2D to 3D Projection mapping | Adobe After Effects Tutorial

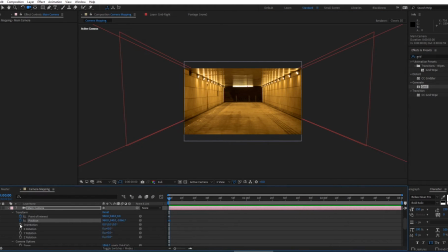8:12 Here I set keyframe for point of interest, position and orientation. Make sure to set keyframe at frame 0. Next I go to last frame and start animate my camera by dolly in.
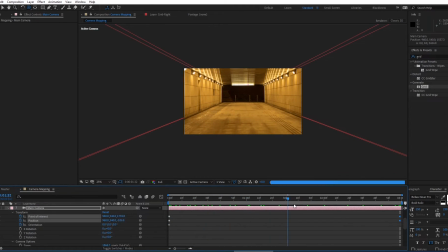8:31 It's look like 3 dimension now for our background image once we start animate it. Now I'm change little bit angle for my starting point of animation to give more dynamic impact.
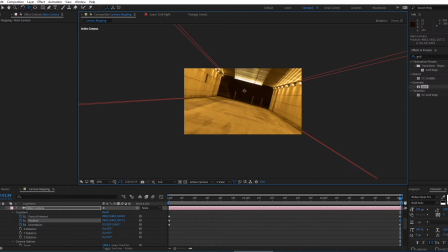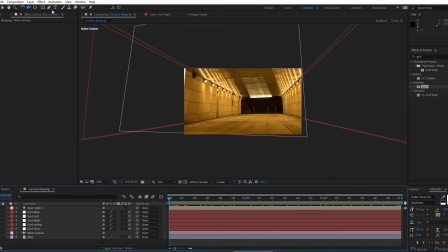8:59 Alright, let's put some text for this animation. Here I hit text tool and start write something.
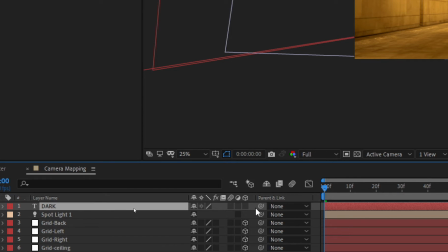9:15 Next I active my text layer into 3D layer by hit this 3D box icon.
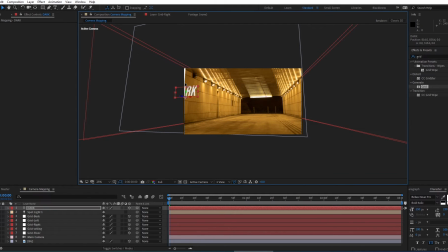9:21 Then I'm positioning this text to suitable place.
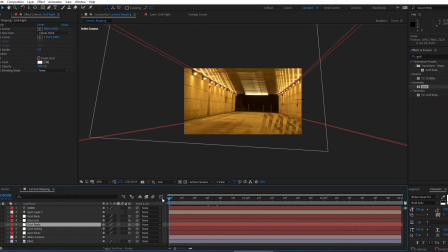Here I got some issue when I move my text backward it become like weird color.
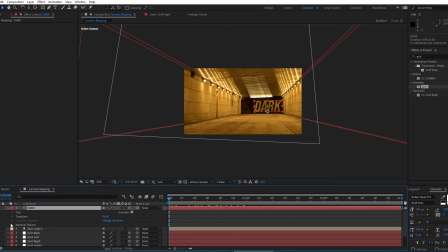9:51 To solve this problem I go to my text layer and adjust the material options. I change accept shadow setting to off.
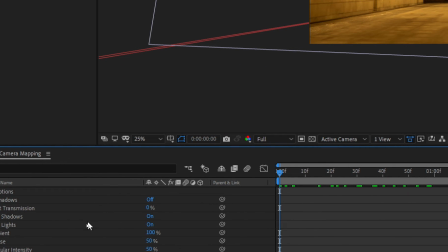Now our text back to normal color.
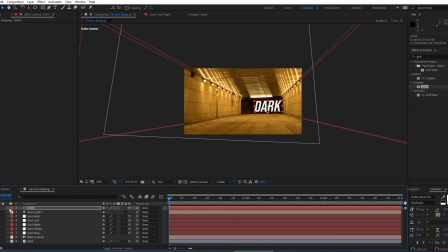Alright, let's put another text by duplicate current text layer by hit Ctrl plus D. Then I move this text at the back little bit.
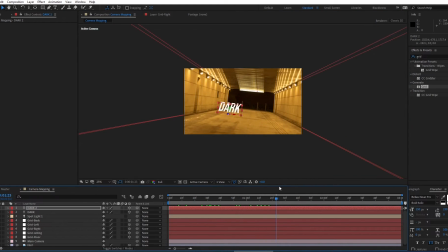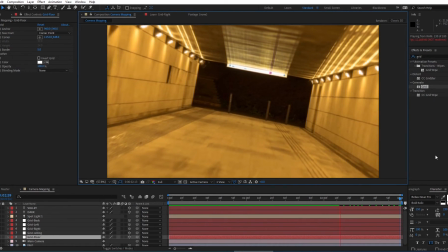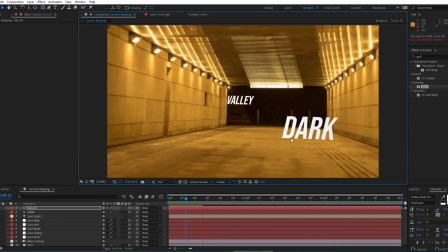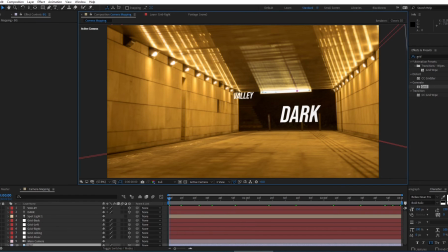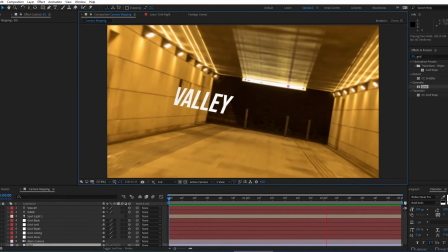10:54 Now it's look better. For the last part we can play with some depth of field from the camera.
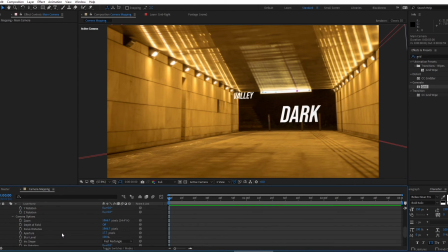10:59 I going back to camera layer, then under camera option I just turn on my depth of field setting. Next I reduce value of aperture to increase the depth of field look.
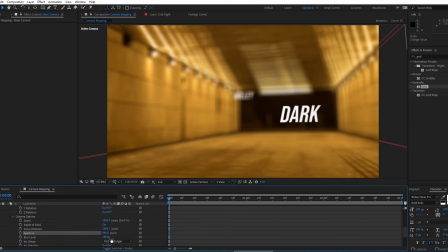11:13 We also can play with aperture value by set the keyframe for certain point to give some dynamic impact.
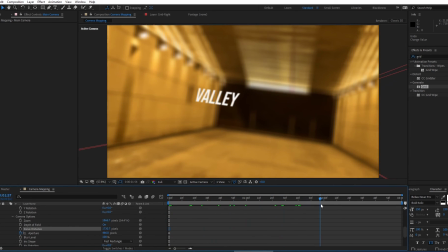11:19 Here I set keyframe for aperture at frame 0 and animate it when the camera move to my second text.
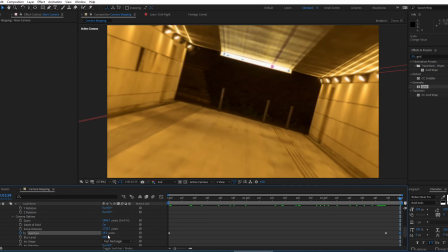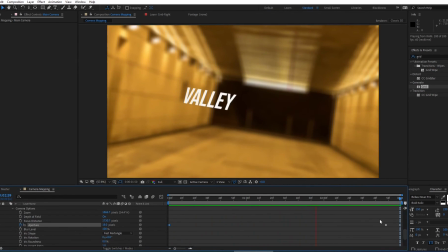11:34 So here the final result for this tutorial. Thank you so much for join me today.
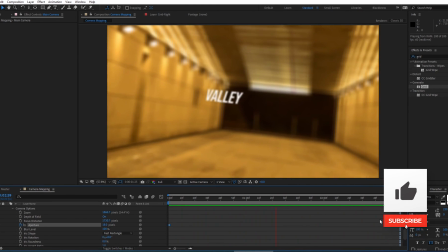11:39 Don't forget to click the subscribe button and hit the notification bell down there to get latest update.
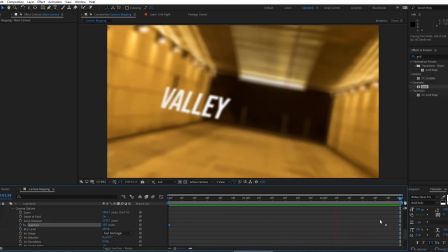11:45 We'll see until next time.